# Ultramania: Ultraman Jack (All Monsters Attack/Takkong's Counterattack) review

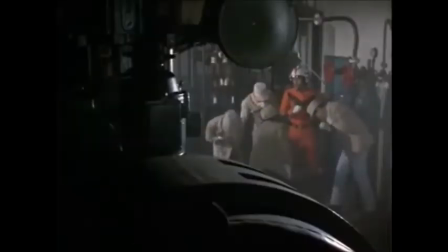As Minami hurriedly tries to extract some oil workers trapped underground,
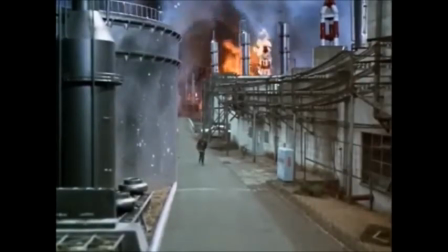Goh comes to assist too, still believing it's his duty, Matt or not.
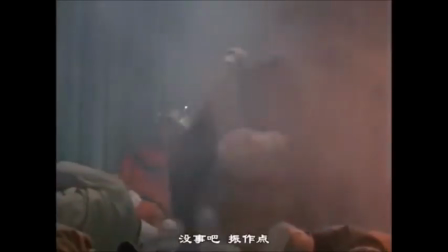As the two is still going at a too slow rate to get everyone out alive, Goh gets permission to hench in again.
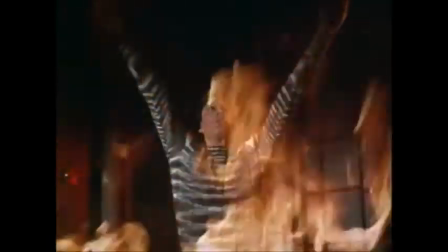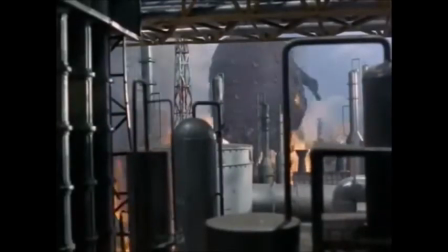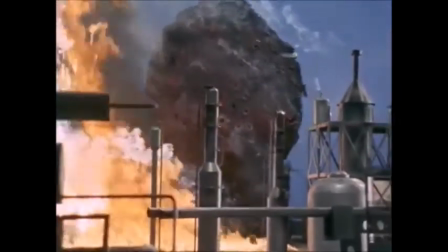This fight against Takkong is pretty meh.
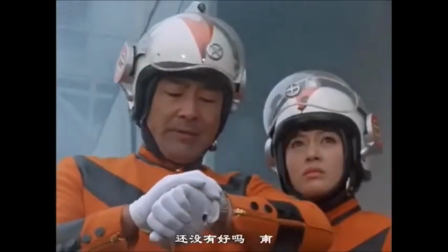Not only is it incredibly short, but the place is so engulfed in fire you can barely see a thing.
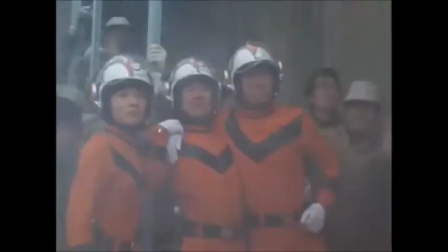It's still not bad though, with damn good miniature sets. Drink!
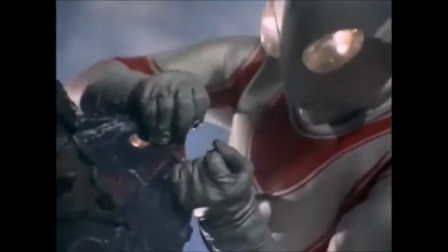Drink! Drink! Drink! Drink! Drink! Drink! Freaking water!
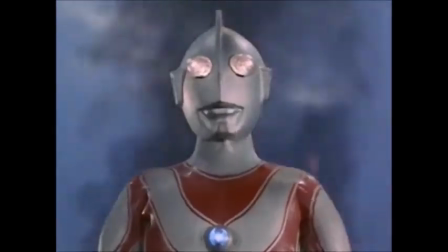After finally destroying the chunky one, we're taken to the next day as Goh arrives re-recruited as a member of Matt,
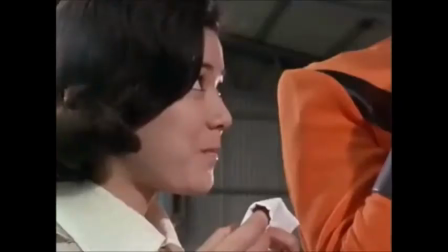with the captain having restored faith and Goh's family wishing him well as he goes off on his journey.
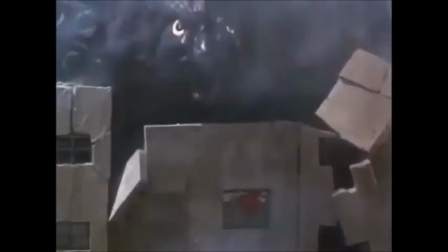What? So you're telling me Goh got recruited for dismissing his safety to save someone, got fired for recklessness,
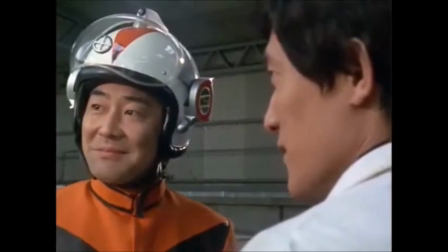and now got rehired for the exact same thing that got him hired firstly, without improving a single thing that got him fired?
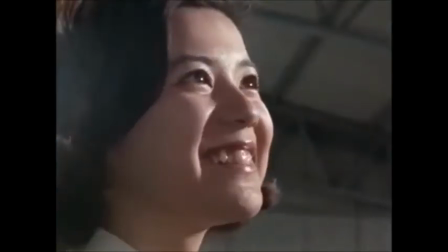They didn't make sure he wouldn't repeat his actions that are as secure as my savings account after seeing the new line of figure whats?
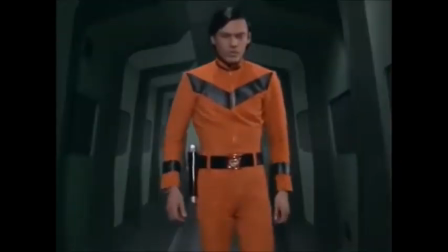Fuck you all. Everyone here is an idiot. Goh for being reckless and not learning anything at all.
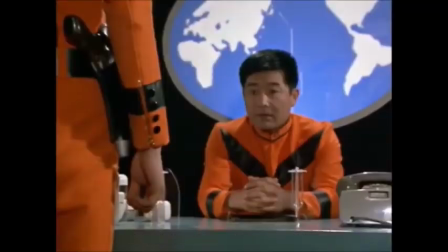The captain for yanking a random dude into duty and getting all moody when he turns out not to be fit for the job.
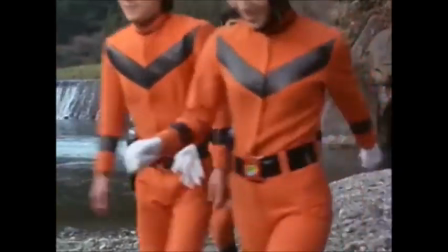His comrades for acting perfectly fine for having some inexperienced random idiot on their team.
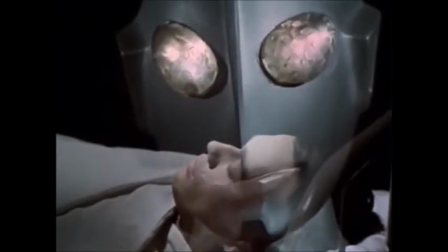And Ultraman for deciding to pair with someone who won't act on his mistakes. I saw great potential in how you risked your life.
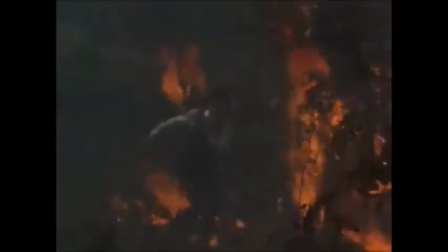Now we will fuse to protect mankind and... Wait, what are you doing? Stop.
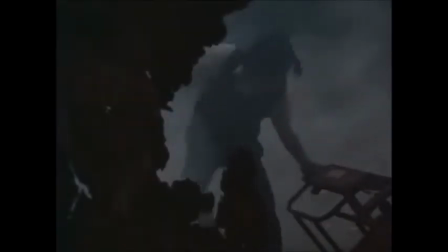Didn't you hear what I said? Did you hear? Why are you being suicidally reckless again? The world rests on your shoulders. Oh, fuck it. I'll just save your ass. It's not like this is going to be a usual thing.
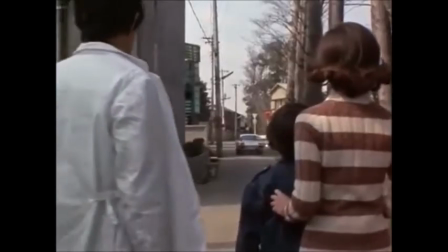Right? Right? Anyway, thus ends the first 2 episodes of The Return of Ultraman.
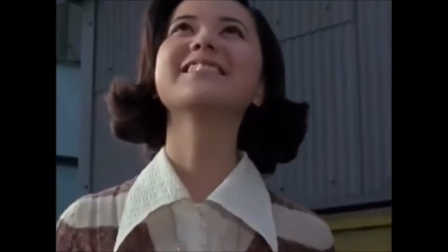What do I think? It's solid, but had so much potential to be better.
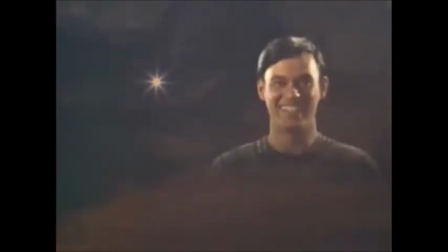I'll try not to compare it to Tsuburaya series,
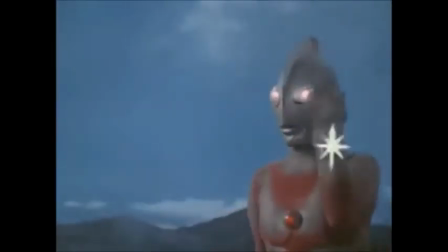but given how the series just drops the ball in terms of development almost immediately after this, I find it kinda hard to do so.
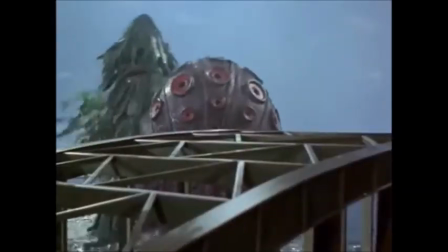The kaiju action and such are unquestionably awesome here, the speedy cinematography, admirable suitmation skills,
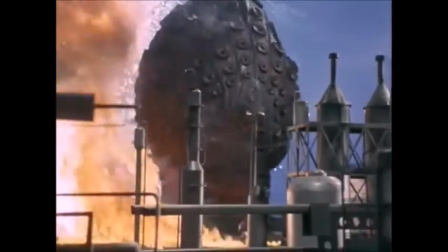and pretty damn neat miniature sets of Tokyo Bay and the oil refinery, but I do have a problem with Earthtron's chunk.
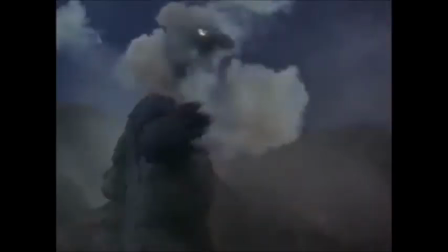I honestly would have preferred it if the whole thing with him and his attacks was shifted to a whole episode.
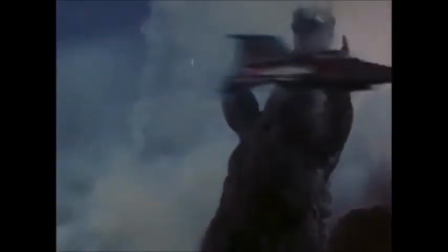Don't get me wrong, it's damn entertaining stuff, but it just feels so boxed in,
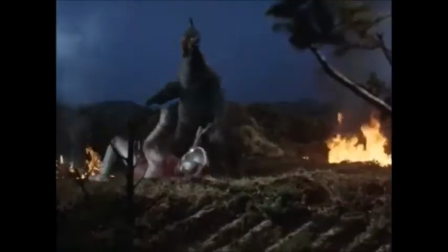and a dramatic shift in pacing, given it immediately follows Gore's recruitment,
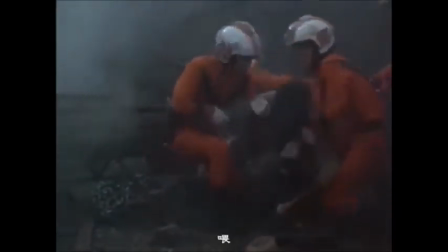and eats up a large chunk of the episode that would have been better to fill up with more introduction and setting out of the main characters.
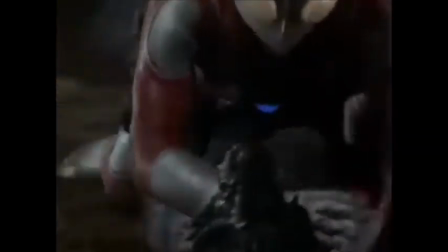Originally, Ultraman was actually supposed to lose to Earthtron and defeat him after hard training and self-sentiment,
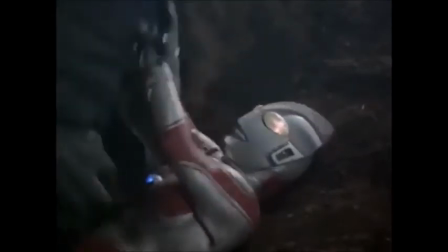which would have been a great idea for Gore to actually reflect on his careless actions and earn his place,
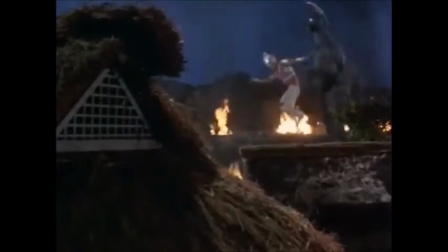but understandable to why it didn't happen, given it'd make sense for Ultraman to leave an awesome first impression on domination like the original,
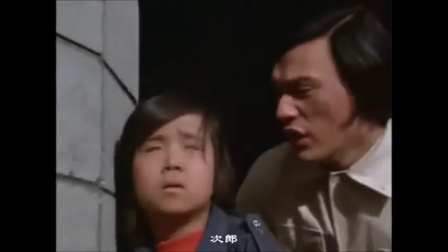plus the episodes wouldn't have the space for such an extra plotline.
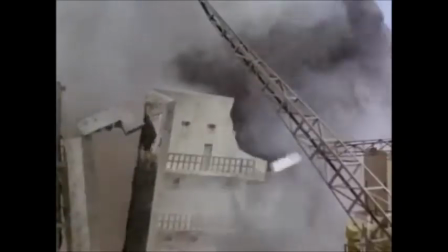Maybe leaving Earthtron's second appearance for the third episode would have worked, but still.
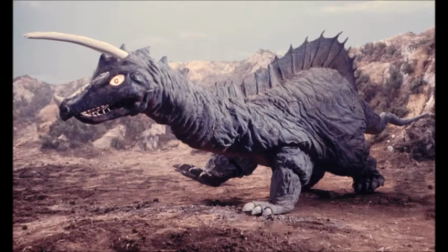Plus, the next episode I'll be reviewing had the exact cancelled storyline that I just said,
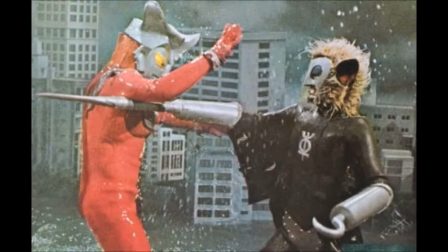which makes up for it, and a future Ultra show would go to have the same thing for the first episode.
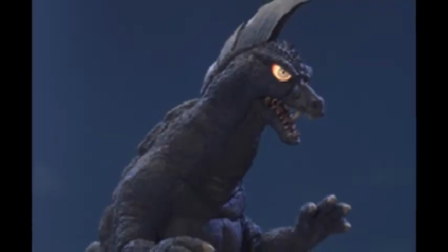Earthtron is a damn solid kaiju though,
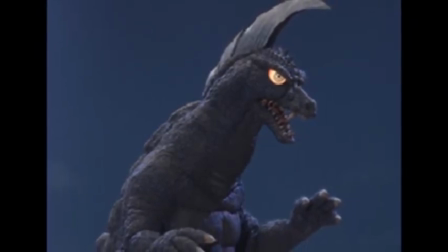a simple yet memorable design as well as putting up a good fight, leaves a good impression with Jack's first battle.
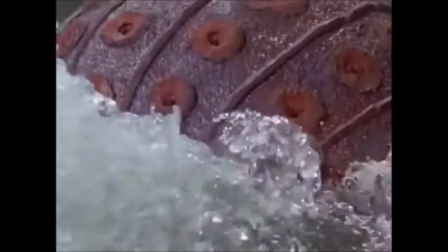Then there's the main baddie, Takkong.